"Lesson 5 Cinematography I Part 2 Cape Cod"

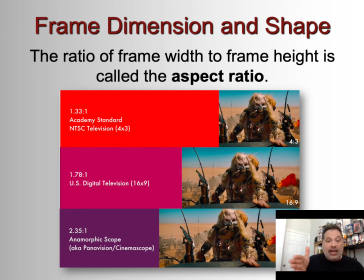[4:08]
They might do pan and scan, which is what they used to do back in the 80s and 90s, where you would only see one part of the image at a time. And square is not just the domain of television either,
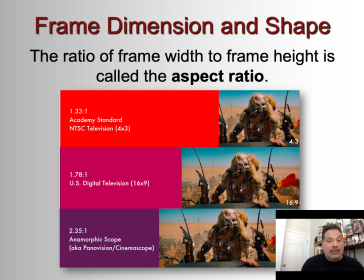[4:24]
because square is also more or less the standard that you'll get in IMAX. And because IMAX, of course, is going for height as much as it is width, if not more so.
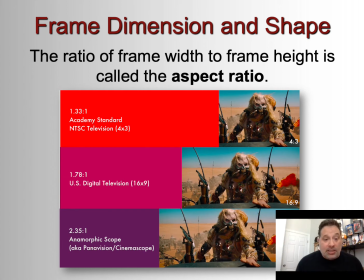[4:42]
And actually, if you look at Zack Snyder's Justice League, which premiered on HBO not too long ago, with all the changes he made from the original theatrical version, you'll see that he gave it almost a square aspect ratio.
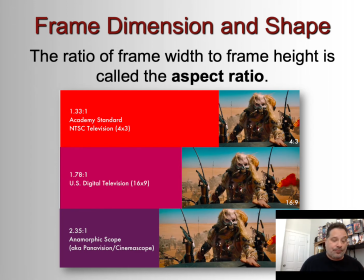And a probable reason for this was because he imagined that one day he would be showing it in IMAX.
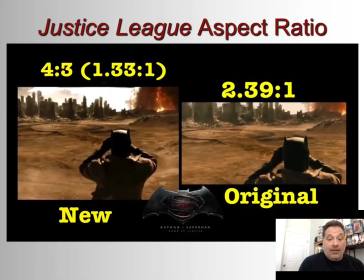[5:15]
And you can see the difference here, right? If you compare the two images, on the right you have the original widescreen, the way the film was projected in theaters, 2017. And then on the left you have Snyder's
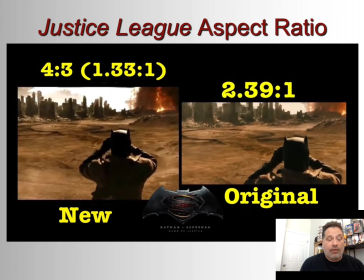[5:32]
cut, which is in 4:3 or 1.33 to 1, so that it fits on the square screen of an IMAX. And you can tell the difference here, right? Even though a widescreen image is pretty generous in terms of what it shows,
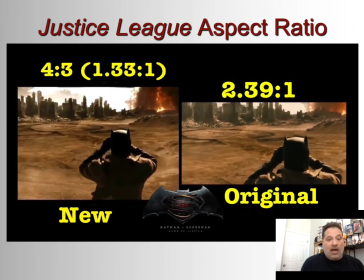[5:49]
you're getting much more of a sense of a compositional balance in the 4:3. You're getting more of a sense of horizon, right? You get more of a sense of depth. When you compare the figure in the foreground to the city in the background, you get more of the fire on the right side.
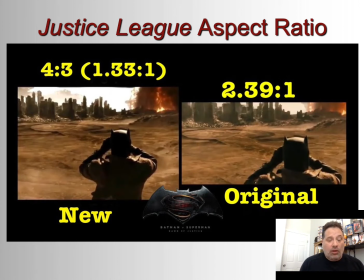[6:08]
And overall, it's just a fuller, more detailed image.
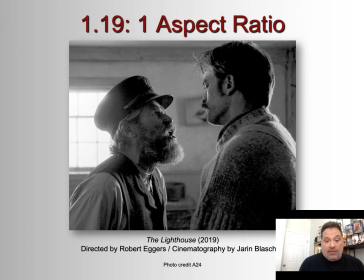[6:17]
Another example of even a boxier aspect ratio in a recent film was The Lighthouse, directed by Robert Eggers, his black and white film with Willem Dafoe and Robert Pattinson.
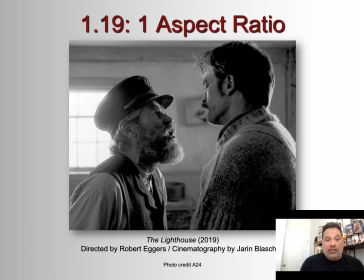[6:30]
And the reason why they shot it in the 1.19 aspect ratio was because they wanted to give it a sense of being an older film, right? Because it takes place, I think, in the late 19th century.
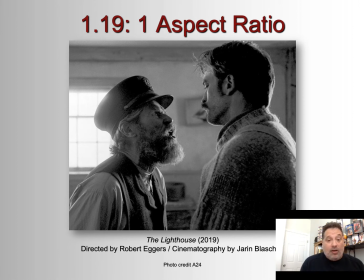[6:42]
And so cinema in the late 19th and early century was very square in its aspect ratio and the way it was projected. And so the director's hoping that by using this high contrast black and white and this
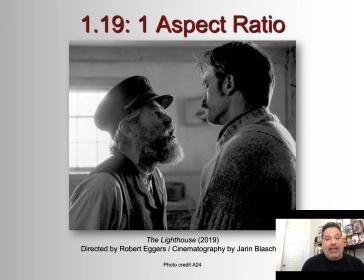[6:57]
older style of aspect ratio that he can make it seem like it's a film from that era.
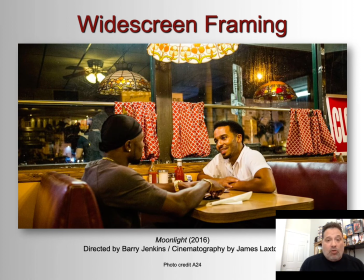[7:06]
Widescreen framing is what we're more typically accustomed to, especially if we have big TVs and we watch a lot of movies on our TV, and also typically in movie theaters if you're not at the IMAX.
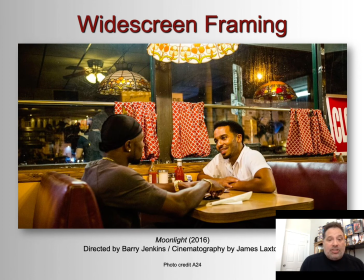[7:21]
And again, it's just a very generous view, right, of detail, of depth. And you can see here that it doesn't have to be a big vista like we saw with Justice League. It can be a diner, two men, having coffee in a diner,
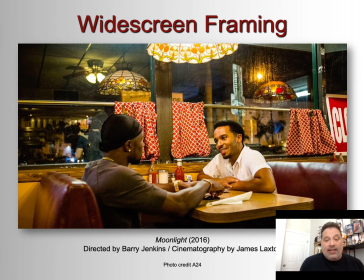[7:39]
and still give us all that depth and detail to really create a sense of the environment.
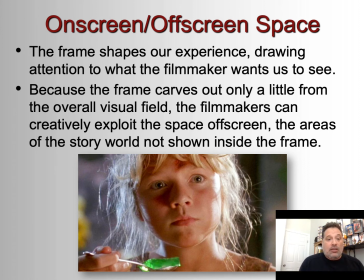[7:49]
Okay, so next concept, on-screen, off-screen space. The frame shapes our experience, drawing attention to what the filmmakers want us to see. But, as we know, the frame carves out only a little from the overall visual field.
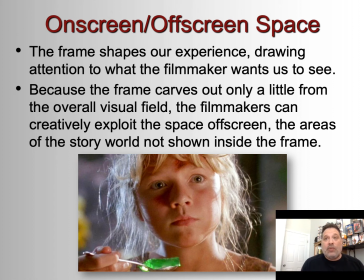[8:04]
If you take your phone and you go to shoot a picture outside, you realize you can only take a picture of a small percentage of the overall outside that you're in, right?